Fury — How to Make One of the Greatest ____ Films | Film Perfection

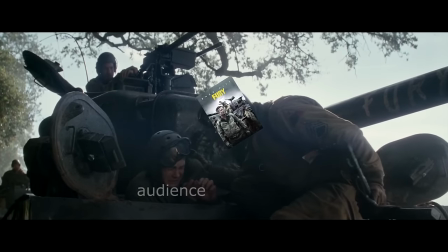4:40 You see what a kid can do? Look!
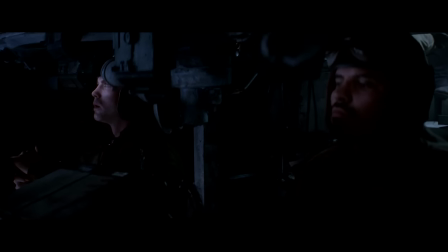4:44 Soon after, once Brad Pitt's crew has taken the lead of the column, they're assigned to rescue an infantry unit stuck on this nearby field.
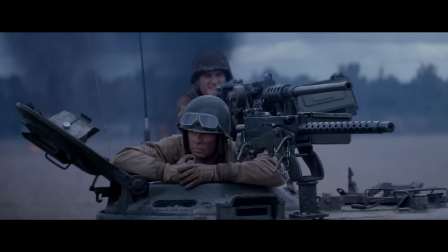4:52 And again, on top of the value of the scene itself, there's a couple new vital bits of knowledge you learn here.
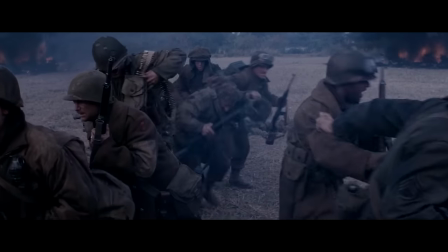4:58 When an enemy MG-42 reveals its position to start blasting, it is dangerous for infantry, of course, but not really a danger to us.
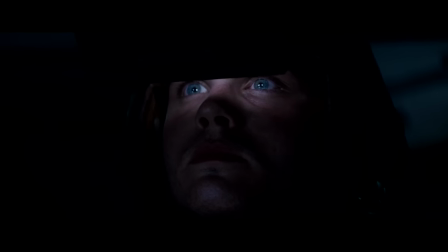5:06 It's not damaging the tank, the crew isn't too fazed by it. It's more like a barking chihuahua for us to flick out of the way.
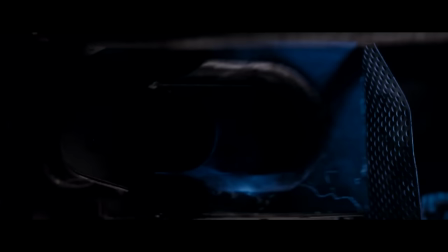5:14 On the way! Ceasefire, target destroyed.
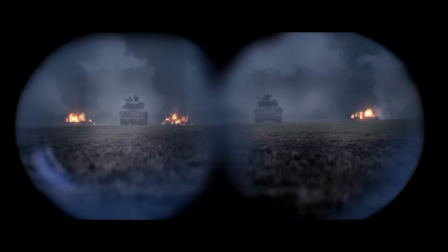5:21 But when the Germans reveal anti-tank cannons in the tree line, suddenly faces and the situation turn that much graver.
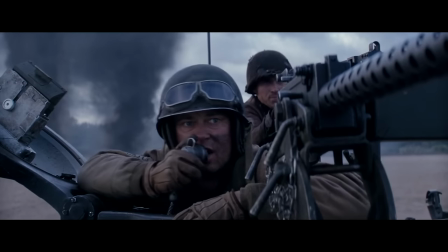5:28 Bullshit, that's crowd high velocity gun, I can hear it whistling.
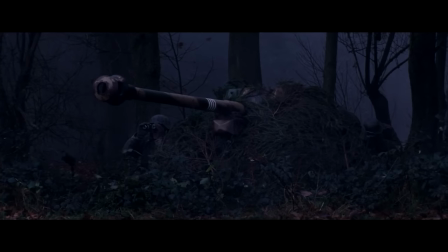5:31 Now, the battle becomes this race against time to locate and destroy the cannons before they can get a direct hit,
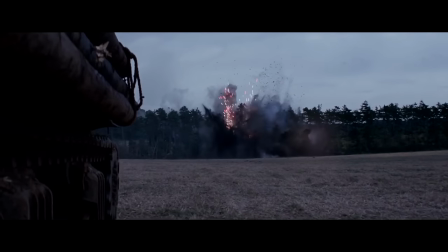5:38 which, again, is a very cool scene on its own. But most importantly, consider what we now know.
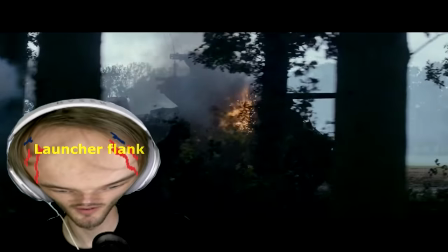5:46 We know that if the enemy flanks us up close with a launcher, we're pretty much done.
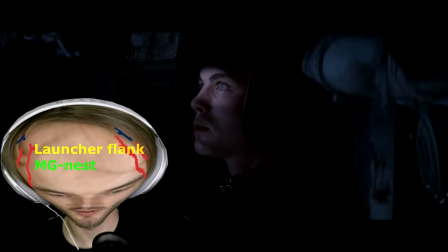5:51 We know that MG gunners can't really do more than tickle us.
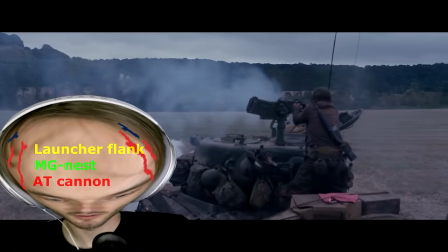5:55 We know that anti-tank cannons, even from a distance, are a proper threat that must be taken out as fast as possible.
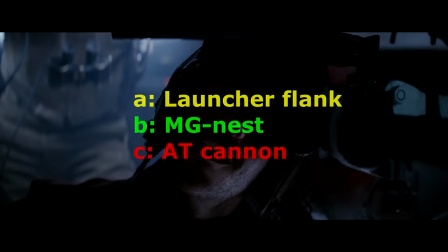6:02 Those are the central rules of this angle, which we're now aware of, and which the movie can now utilize to really play with our feelings.
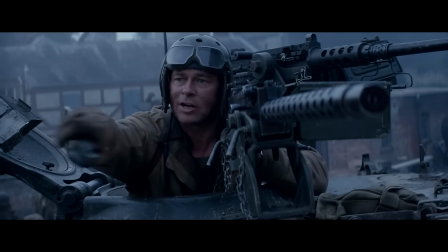6:10 This is big brain time. Later on, there's the scene where we roll into a village to liberate it from enemy activity that makes us feel a variety of things.
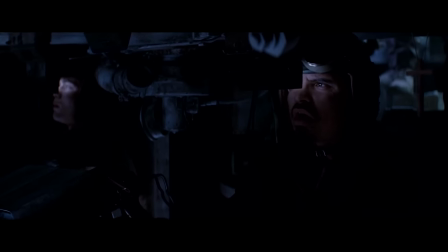6:18 We feel underlying tension because we know that around each corner could be a guy with a Panzerfaust to cook us immediately.
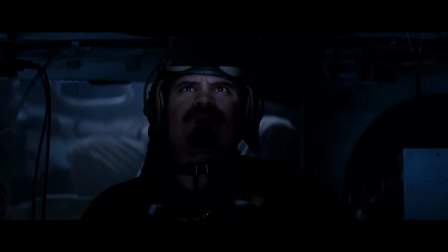6:25 We feel incredibly empowered because we know that this little MG nest ahead can't do anything to us other than eat our express delivery.
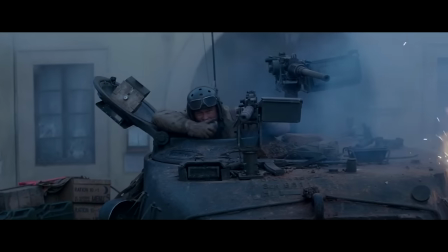6:39 And we feel great rush to destroy this hidden anti-tank cannon before it has time to get more than a ricochet on us.
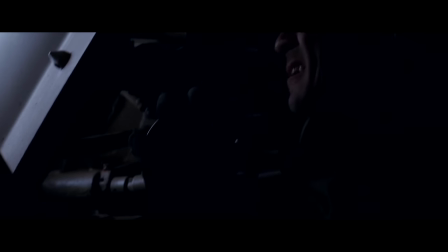6:46 As a whole, a pretty damn great sequence.
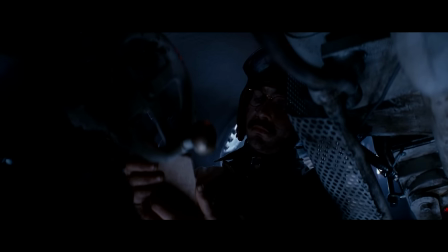6:52 But as an even better example, take the scene where we are traveling to our next objective only to run into an ambush of the worst kind.
Hey! 12 o'clock, 800 yards! You see it, it's a goddamn tiger!
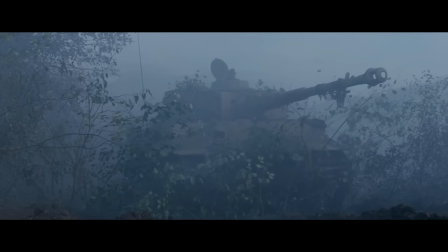7:04 Yeah, we're getting hunted by a tiger tank, which the movie builds upon the pre-established rules to use and further develop them.
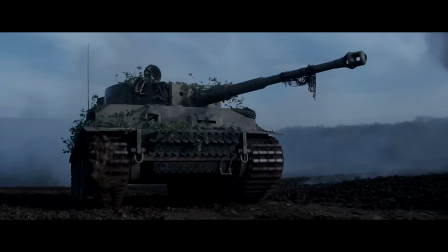7:12 The tiger is using armor-piercing ordnance, which basically makes it a moving anti-tank cannon that can get us from anywhere.
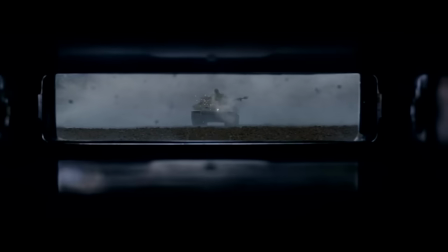7:22 Whereas we don't seem to be able to hurt it even with a direct hit.
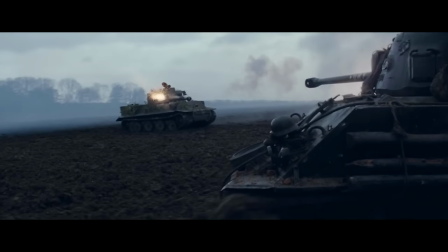7:26 So we gotta get close, we gotta get behind the tiger where it's weak, which we can do because its mounted MGs aren't really a problem.
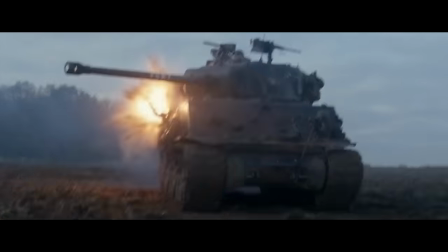7:35 And we gotta do it right the f*** now before the tiger hits us with something more than a ricochet.
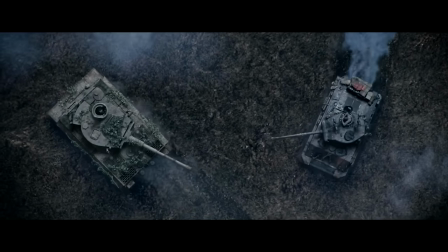7:41 Once again, a great scene on its own, but mostly so because of the details we know.
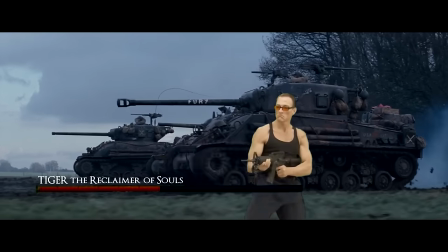7:46 Whereas if we kinda just drove toward the tiger and shot at it until it blew up, as could've happened in any movie, it wouldn't be the same. It'd be like in that new Transformers movie. I just don't know whether it's a bad thing that a villain snatches one of the heroes into the air.
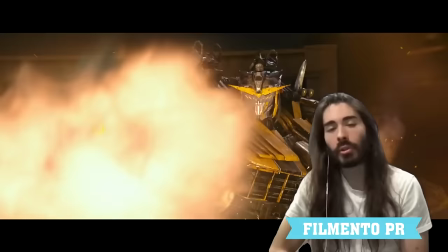8:02 I'm not aware of the rules. But as a whole, Filmento of course agrees that the new Transformers movie is amazing.
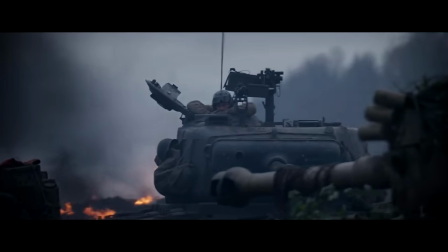8:08 He took a big L when he implied differently. Here, it's the specific knowledge of the tank angle that makes it effective.
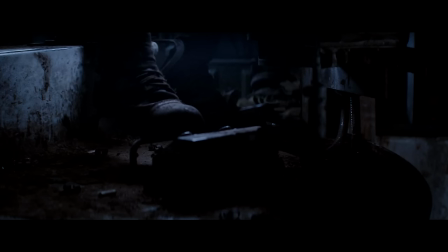8:15 We know exactly what to feel.
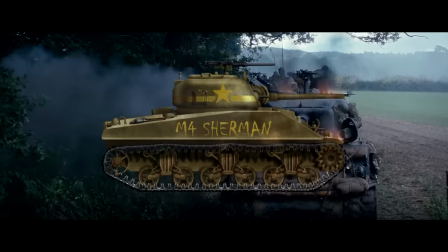8:17 That's the power of setting up and utilizing the most central significant rules within your angle, scene after scene after scene.
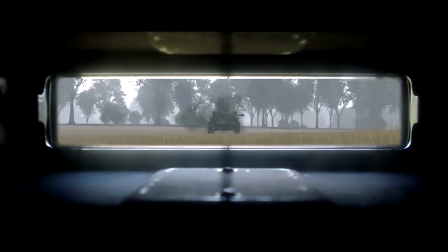8:26 Or in video game terms, it's the difference between a game where you just shoot aimlessly,
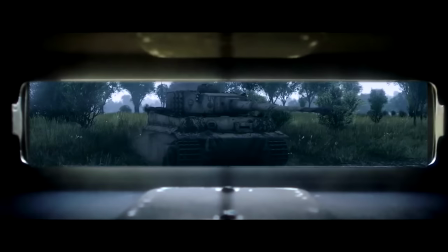8:30 which you can do anywhere, and a game where it matters what you're shooting at, whether it's a Sherman or a tiger.
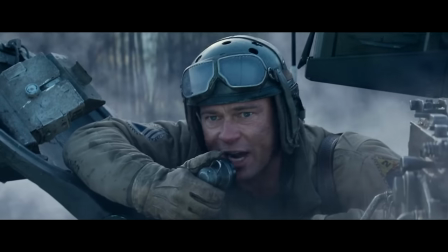8:36 I see it, it's a goddamn tiger!
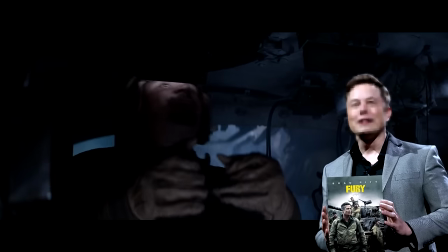8:42 Oh, and look at that. That's actually today's benefactor who allowed me to make this video, War Thunder.